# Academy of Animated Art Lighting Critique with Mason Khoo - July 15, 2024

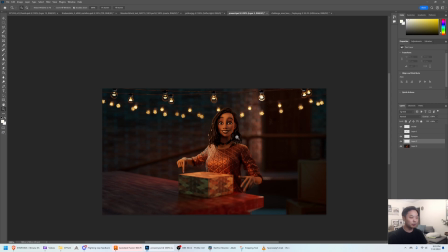[19:51]
I think it could help to
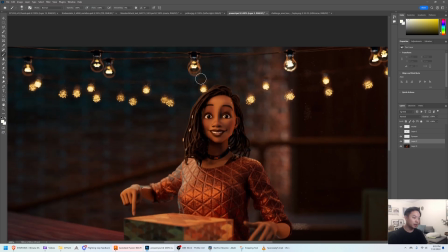[19:56]
make her shadows feel a little bit less gray, and get some more color back into her shadows.
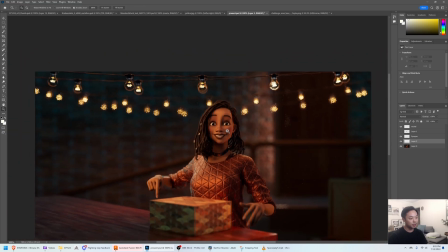[20:02]
Maybe, having that in there, I think maybe you can back off on some of these fills so that you get a nice like
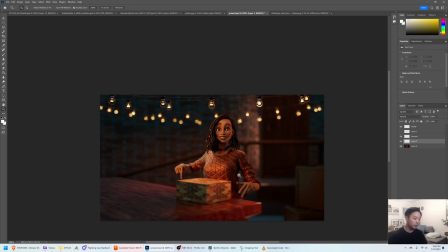[20:12]
warm key and a cool fill. Um, and the last thing I think is the depth of field here.
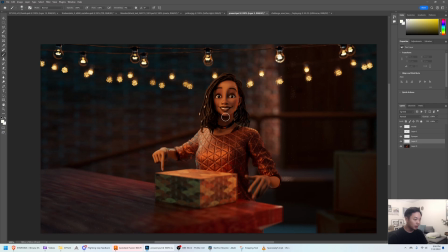[20:21]
So you can kind of see the plane of focus is obviously on her face and her arm,
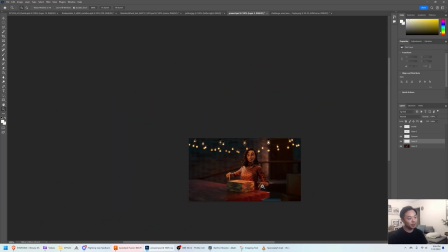[20:29]
but it drops off super quickly, and I think it's dropping off too quickly, and it doesn't quite look like a real
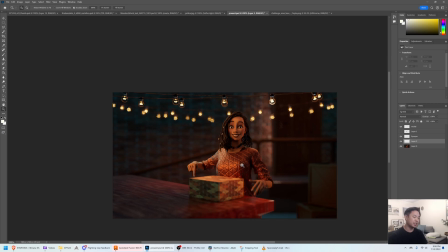[20:37]
a physical image. It looks a little bit like a miniature right now because of the depth of field, I think. So I think just increasing the f-stop a little bit might help you sell this image a little bit better.
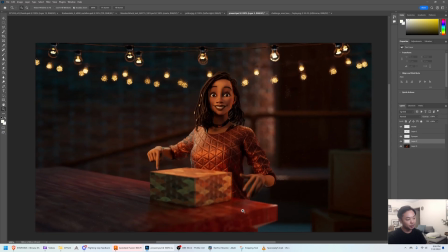[20:51]
I wouldn't expect her hand and this table, she's right next to the table. I wouldn't expect it to go this blurry this quickly.
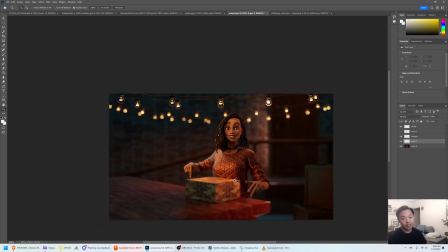[20:59]
So I would look into that and see if your scale is the scale of your scene, how that's affecting your depth of field, and if your scene is really small, it's going to affect how the camera and the aperture works. So you might have to increase your f-stop number
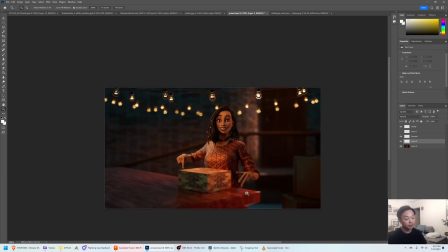[21:20]
to decrease your depth of field, or sorry, to increase your depth of field. So more is in focus. That might help. But awesome, great job, great progress.
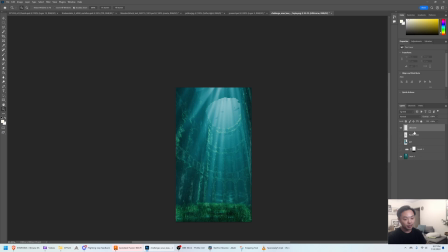[21:33]
So this one is from Lily Tucorn in the Discord.
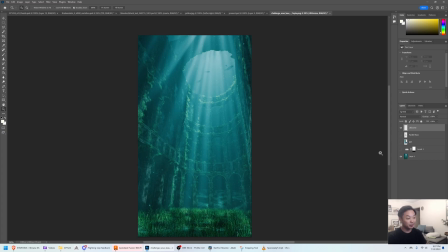[21:41]
This is an amazing image. I love this.
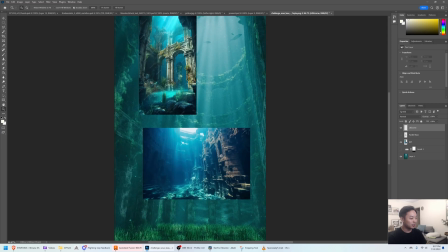[21:45]
You posted some reference here that I think you've really nailed the feeling of these.
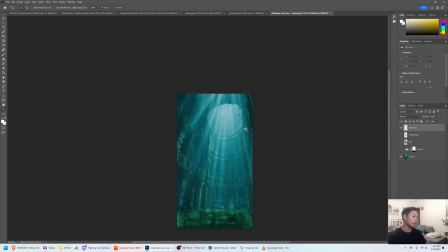[21:53]
I love the composition, and I love these god rays coming down, being able to see the fish up there.
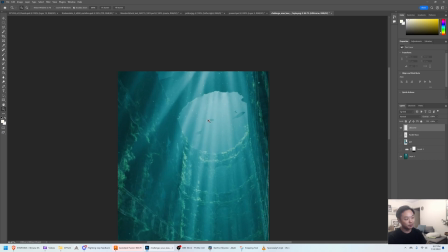[22:00]
This is probably my favorite part of the image. Seeing this fish kind of come through the god rays, I think is super, super successful.
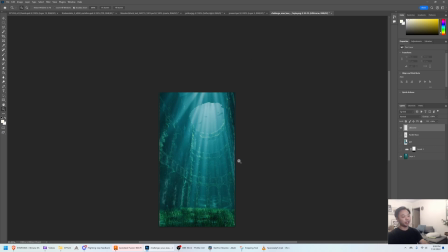[22:10]
I think one thing, if you're looking at the value range of this image, it doesn't have a lot of range in terms of there's not a lot of really dark darks and there's not a lot of really bright brights.
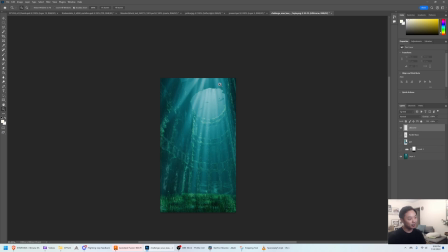[22:24]
And I think, looking up at what is presumably the sunlight coming through here, I would think you would get a lot more brightness out of this image. I've done a levels here. You can see the differences that makes, and this isn't, this is on a PNG.
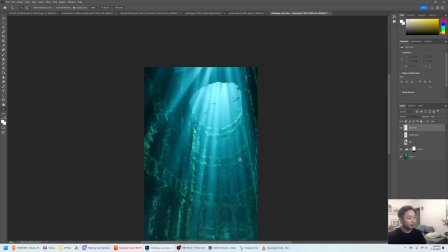[22:43]
It's not going to have the full dynamic range of what your EXR or whatever you're rendering out would have. But I think just increasing contrast and brightening up these lights does a ton for the image,
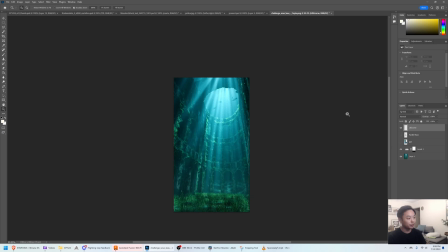[22:59]
especially when you compare it to these. You really feel that this light is bright. It's the sun. So this alone, I think, would help a ton. That's really my only note. One thing I think
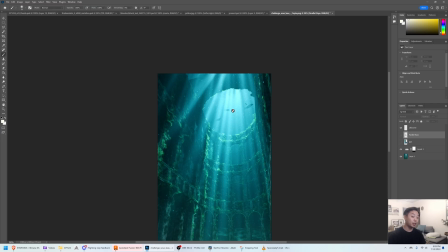[23:17]
that maybe you can look into that I felt that I questioned a little bit was these rays. I think the way that God rays work, especially in this case, that it's
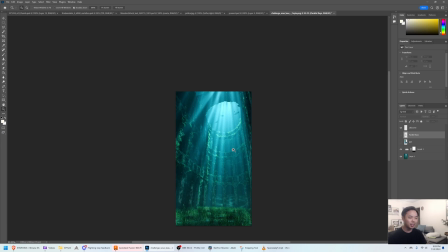[23:34]
most likely the sun, unless it's like a submarine light, which would be kind of cool. But anyway, if it is the sun, those rays should be parallel, right?